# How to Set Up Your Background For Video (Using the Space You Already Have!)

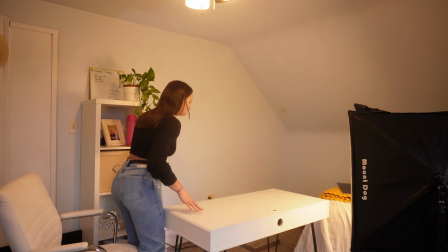[0:00]
now I'm sitting in my YouTube or podcast studio, but what you don't know is that this is just a simple backdrop created in my bedroom. Let's talk about how to set up a simple, clean background for your video using the space that you already have. No matter what you're recording videos for, whether it be a video podcast, a YouTube video, a talking head video, even for conference calls or presentations, you want your background to be clean and distraction-free and a representation of you. You don't need a green screen or a virtual background. You can take advantage of the space that you have and the things around your house to set up a background for your video.
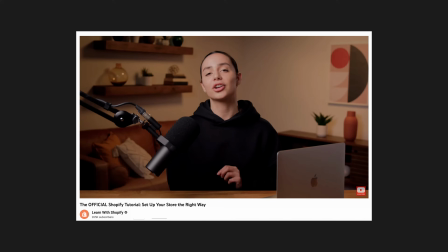[0:34]
You want to invite the viewer into your home by creating a setting, so having a section of your living room, bedroom, or office in the background.
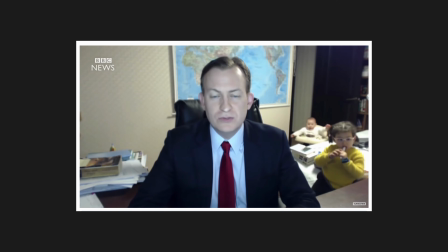[0:42]
What's seen a lot when people are filming at home is a desk set up in a way that behind the subject is an entrance to the room or the closet. But this gives you minimal design opportunity and isn't as inviting for the viewer.
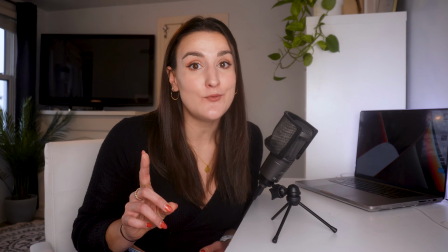[0:54]
Oftentimes you're able to film several sets in just one room, which can help you change up your videos from time to time. There are a couple things to take into consideration. You want your background to be clean and organized, otherwise it can make the video feel chaotic and messy.
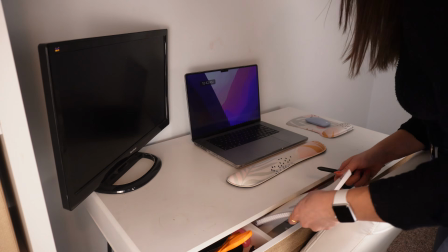[1:07]
A good question to ask yourself is, what can I take out of the frame rather than what can I put into the frame? Think about adding color to your frame. Do you have some sort of vibrant knickknack that may look good on camera? Could you add something to your screen in the background? Or, if you have a less colorful background, you can always change the feel of the frame with your wardrobe. Now, it's important to consider sound when you're recording in a room that's not optimized for recording.
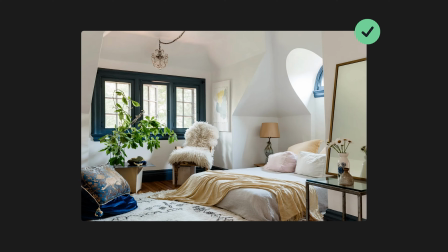[1:31]
Small rooms with soft materials like carpets, blankets, and pillows will give you better sound quality and less echo than recording in large rooms with hardwood floors.
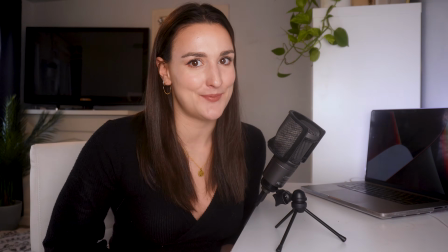[1:41]
Something that's very pleasing to the eye and looks good is depth. You want to try to be as far away as possible from your background.
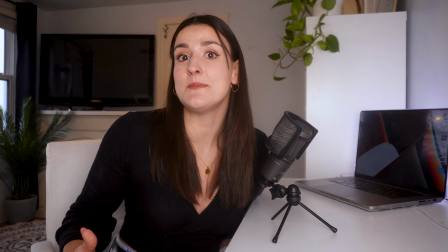[1:48]
If you can include a corner in your room, that's going to make it look bigger and give more dimension to the frame.
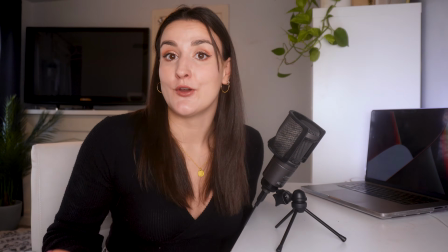[1:53]
You also want to think about how your room is decorated behind you.
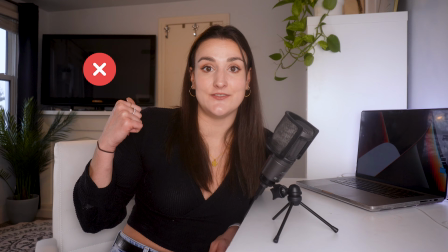[1:56]
For example, if this was my regular set, I would probably get rid of that TV and put some knickknacks on top of the fireplace to make it look more inviting.
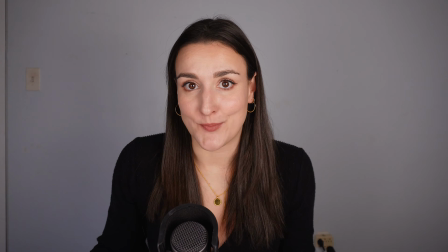[2:03]
Now, say you don't have a room that will work or you want more of a design opportunity, you can always set up in front of a blank background. Think of this as a blank canvas that you can dress up with decor.
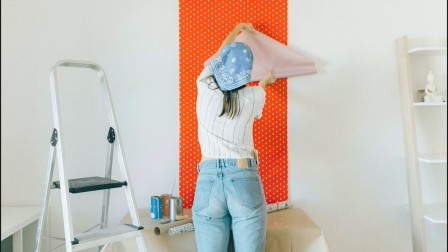[2:14]
Some ideas for decorating your background are adding wallpaper to create a custom look, adding a bookcase or a floating shelf.
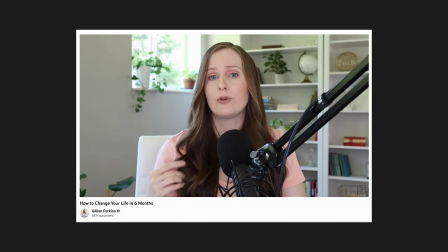[2:21]
This way, you can add little details of whatever you'd like, and you can even switch it up occasionally to keep it interesting for your viewers.
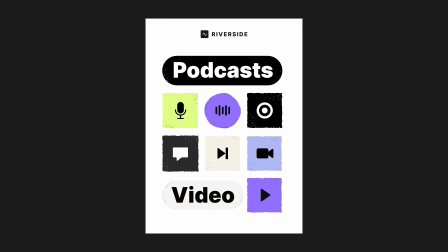[2:28]
Plants always add a nice clean look to the background. You can also design a poster that represents you and your brand and hang it on the wall behind you.
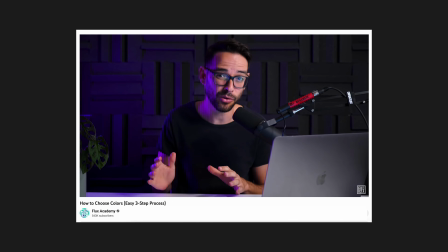[2:35]
Foam sound pads are an inexpensive way to texturize the background and give an in-studio look.
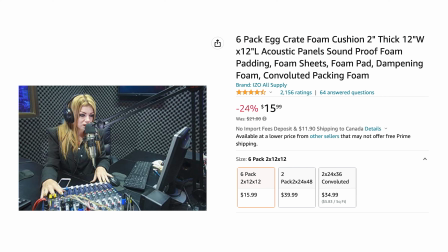[2:40]
These can be purchased on Amazon, and we'll leave a link in the description. Lighting is equally as important as your background.
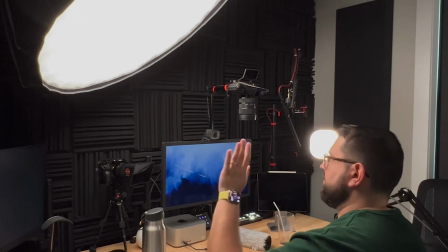[2:47]
Steven has created a great video on how to set up 3-point lighting, so I highly recommend watching that video next. I'll link it right here, and this will help you get the best, most high-quality look in your video. There is one lighting tip that we will talk about. Whether you're using a blank wall or a setting in your home, a best practice is to include a source of light in the background.
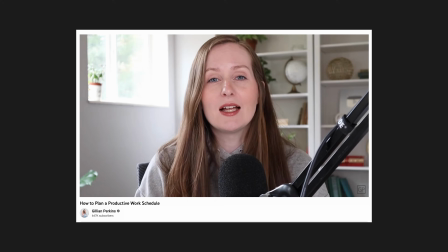[3:08]
This could be a lamp, a small window, a portable light, or LED light strips. This will help separate you from the background, especially if you're up against a wall. It also just adds a nice extra visual for the viewer.
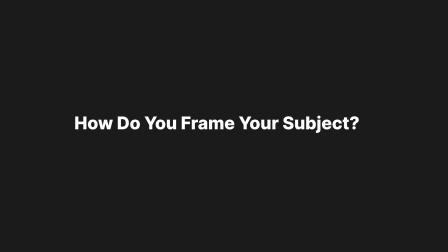[3:20]
Alright, so now you have your background set up. So how do you frame your subject? We as humans like symmetry. The best way to position yourself is dead center in the middle of the frame, showing from the mid-belly or the chest up, and leaving a bit of room at the top of the head. This is called headroom. You can customize this more in post-production by following the rule of thirds. The rule of thirds requires you to split up your frame in 3 equal sections, both vertically and horizontally.
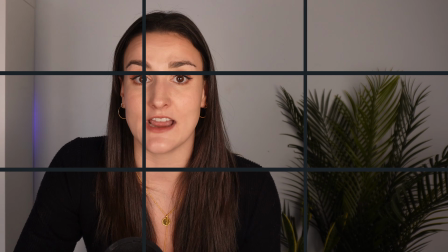[3:46]
Placing the subject on any of those intersecting lines will create a balanced, pleasing look to the frame.
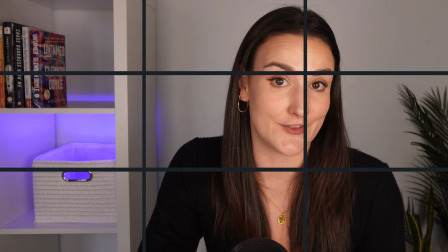[3:52]
You can zoom in and recenter the frame based on this rule of thirds. Just remember to consider headroom during this part. Now, as we mentioned earlier, something equally as important as your background and your framing is your lighting.